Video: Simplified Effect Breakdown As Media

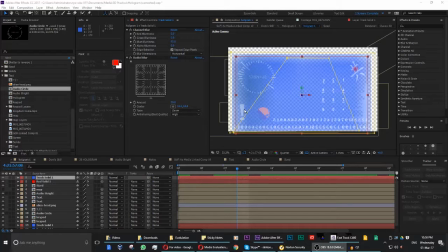(0:09)
Okay, so this is a look at the eventual hologram effect that I used. So the hologram here was eventually used for the character of Doc. I visualized this in Photoshop, took it into After Effects, animated some of them, built some more of these like widgets.
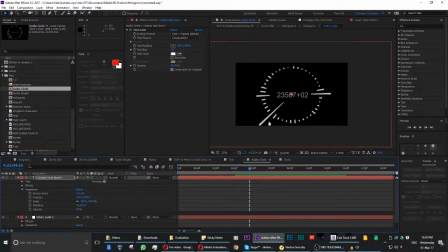(0:27)
For example, this here, which is just a waveform put in a circle with some time code in the middle, but it looks quite effective.
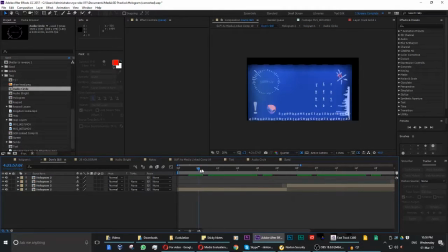(0:36)
So I then took that, pre-comped it, put it in here, added like a wave warp, layered it up with different effects, added a fisheye effect so it looks a bit more realistic, and then it was just a job of taking both this and
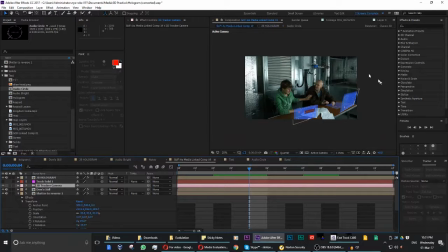(0:56)
Mike's hologram and putting it into each individual shot that it needed, which took some time. So it was just tracking the shot, matching the holograms to the shot, angling them so they looked realistic for the shot.
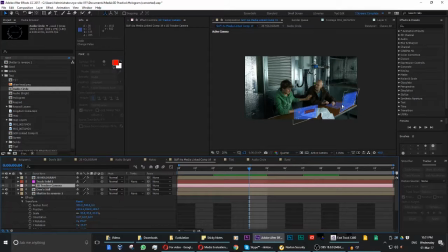(1:14)
I also added a sort of reflection keyboard for the Doc character, which was just done the same way, and then I just had to went through and masked out his hand, so it looked a bit odd with half his fingers being blue.
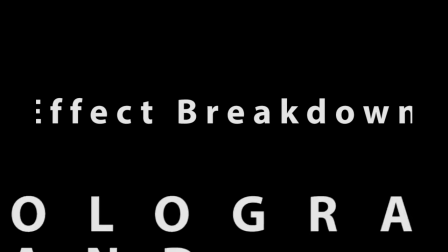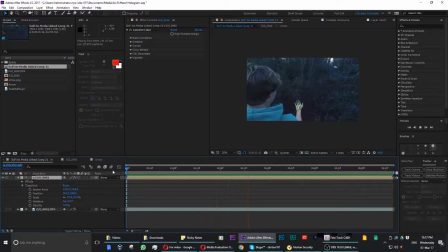Okay, so this is going to be a brief effect breakdown of this odd looking hand
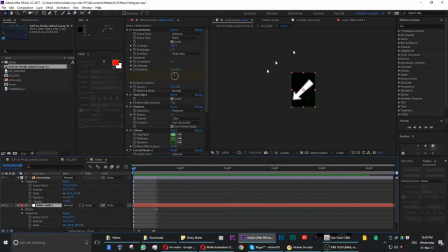(1:53)
hologram thingy. So I just took an arrow, generated this green looking glitchy background.
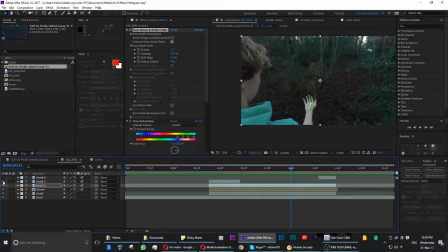(2:06)
I then took my footage, tracked the arrow to it, just using the built-in track motion, and then it's just a job of rotating out the hand, applying this to these layers here,
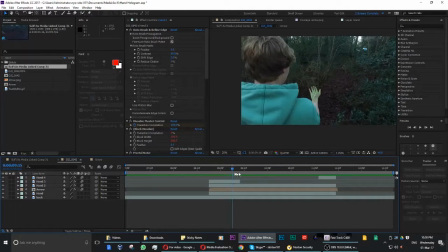(2:25)
which did the hand glitching in and glitching out.
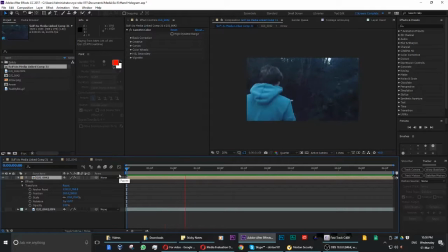(2:31)
And then once I had color corrected and color graded, came up with this weird looking effect. It didn't come out as much as I wanted to. I wanted it more as a projection. However, with limited time and computer power, this is just what I came up with.
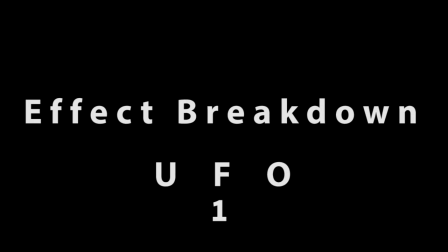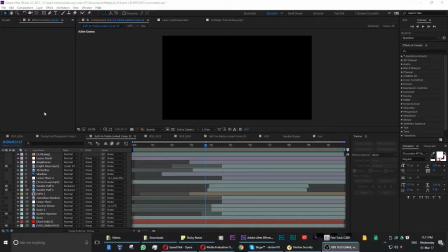(2:59)
Okay, so this is just going to be a brief effect breakdown, and I'm just going to build up all the layers that I used for this UFO shot.
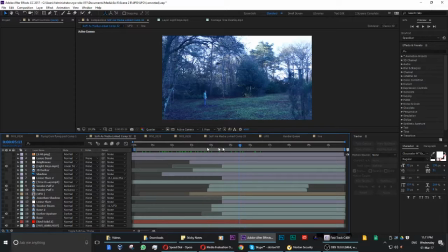(3:10)
So I started off with the base layer of just the actor looking up at the sky.
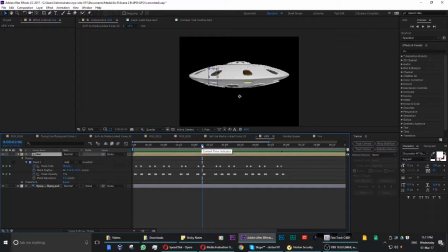(3:16)
I then took my UFO model. I originally wanted to use a model from Blender, which I had hopefully modelled, and then animate it in 3D Studio Max, which you can get free as a student, which was good. And I had to go with that.
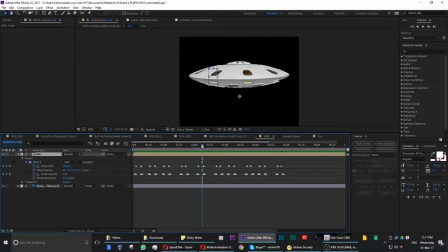(3:35)
However, After Effects isn't a 3D compositing software in itself, and so you couldn't take this these layers in After Effects and the plugin.
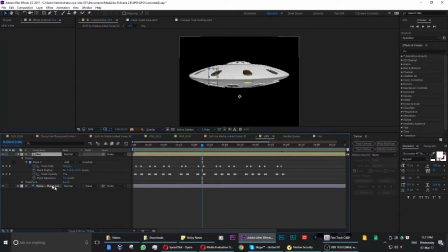(3:48)
So I ended up just using this 3D model, put it into Photoshop using the 3D features you've got in there, and then importing it into After Effects, which means in Photoshop I can still change its perspective and stuff. However, kept it as a 2D layer in After Effects.
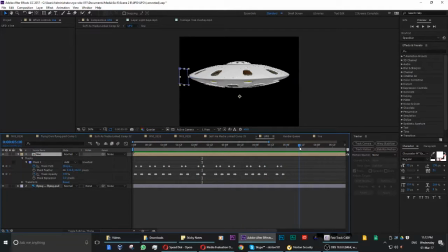(4:06)
I then added just this blue line moving across the images to add a bit more realism to this UFO,
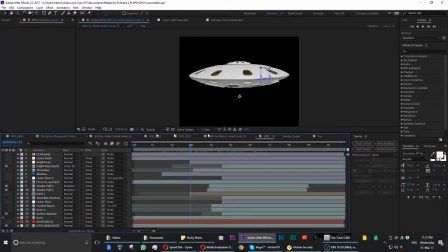(4:14)
although it does look quite fake and rubbery and just doesn't reflect well with the light.
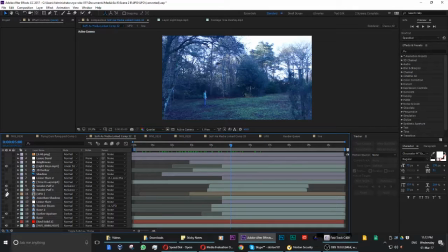(4:19)
So I took that, added the UFO in. The next thing I did was add in the shadow for the UFO, which I had sort of expanding in as the image, as the UFO sort of suggested it moves down.
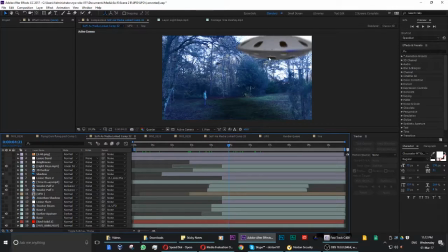(4:39)
I then wanted to move on to making the tractor beam, which comes out of the UFO. So I just duplicated the footage, the base footage, and just masked around it and made it really bright.
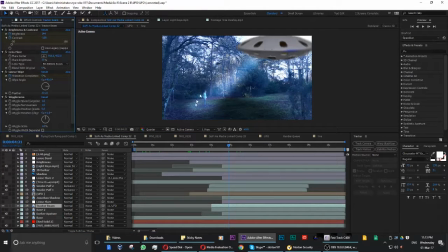(4:55)
So that worked quite well. So it also affected Mike, of course, as he was in that video layer. It was then just adding a little shadow to that, and then just adding some lens flares, making the image darker and darker again.
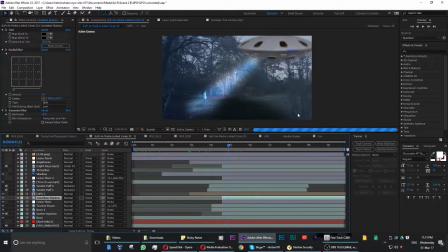(5:15)
And then I also added this tree layer here on the right hand side when it loads. Which I did basically because these trees here, I started rotoing them and putting them in front of the UFO.
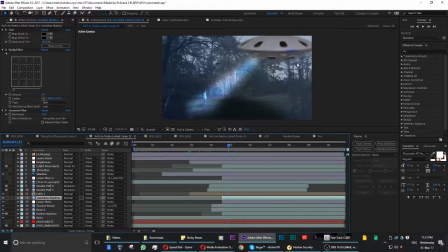(5:32)
However, I just didn't feel it looked very realistic to do with the perspective of the image. So I added this as I wanted something in front of the UFO between the camera, just so it didn't look totally put on top.
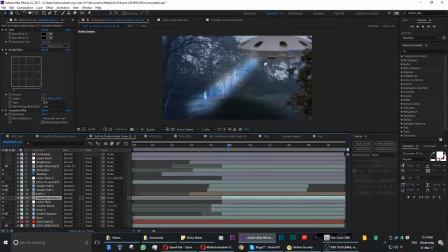(5:48)
It was then just the way of I added smoke layers to the UFO, and then it was just adding
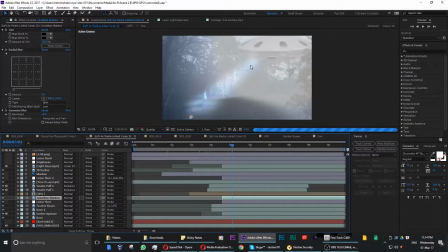(5:57)
huge lens flare, which I had increased in brightness massively when the tractor beam first come on, as if the camera couldn't respond that well to the volume of light. And then it was just a job of adding a final sort of slight fisheye effect
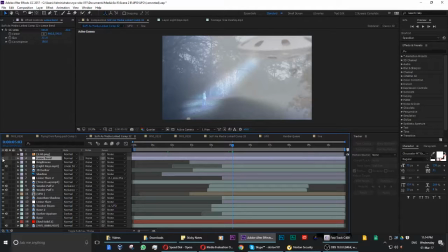(6:16)
to the image using an adjustment layer, which I just felt brought the whole composition closer to the audience as such.
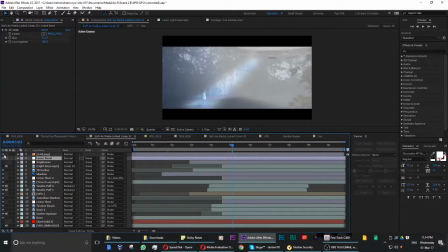(6:25)
I then throughout editing also just kept turning on and turning off the aspect ratio bars that I chose,
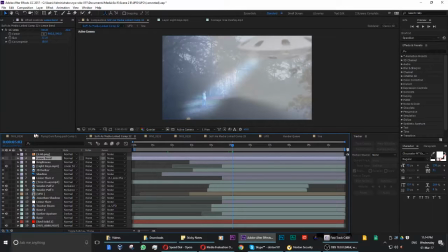(6:34)
just so I keep knowing the size of the image that I would be working with. And that's the breakdown of this UFO angle. Thank you.
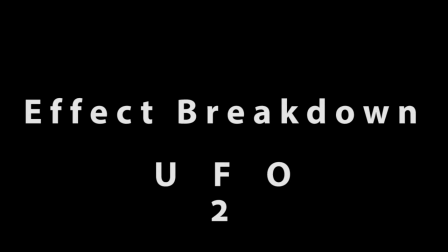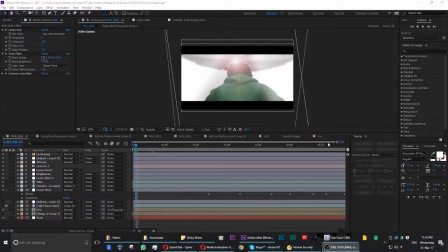(6:53)
Okay, so this is a much quicker look at the second angle of the UFO. So this was a lot simpler to do than the other one.
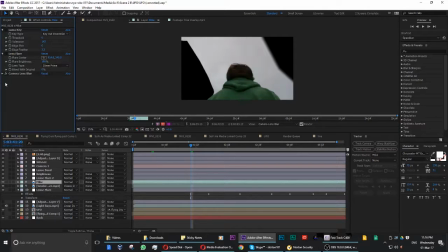(7:03)
The only major issue was the fact that the footage I used, that I shot, wasn't the greatest, as we had
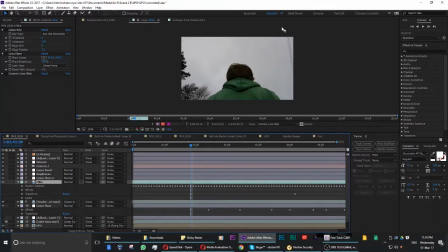(7:14)
loads of trees which overlapped in his shoulder and some power lines there.
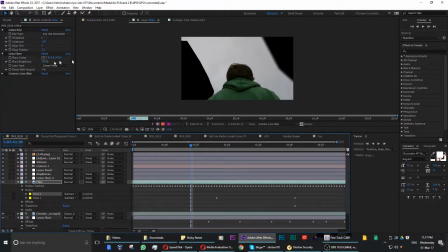(7:18)
So I just masked them out, and then it was just using a luma key
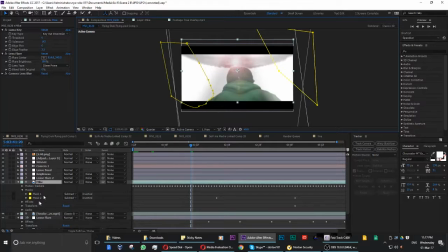(7:26)
to remove that and to create our white background. I then just added some smoke assets in front of and behind Mike just to even out the white,
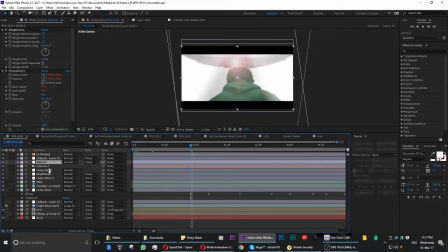(7:38)
and then it was just the idea of adding the UFO, adding lots of brightnesses and lens flares. I then used an adjustment layer with the wiggle armor effect on it,
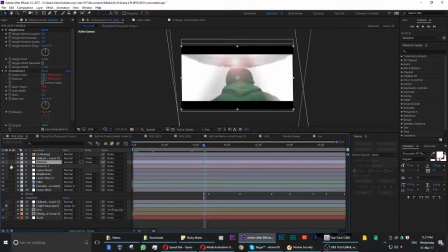(7:54)
just so the whole composition was moving around, which I felt added a bit more realism.
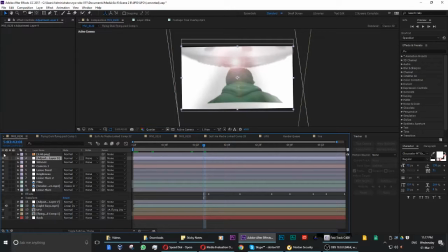(8:03)
And again, working with and without the aspect ratio bars that I chose, because I ended up moving the image of Mike up,
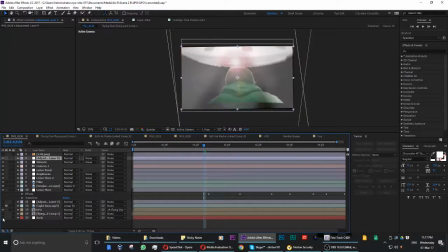(8:12)
which is covered by the bars, of course. So yeah, that is a quick breakdown of the effect.
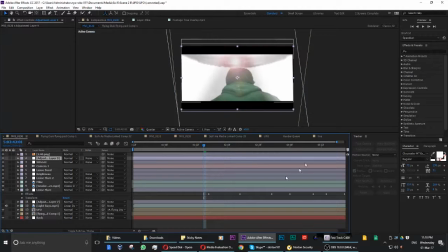(8:18)
Thank you.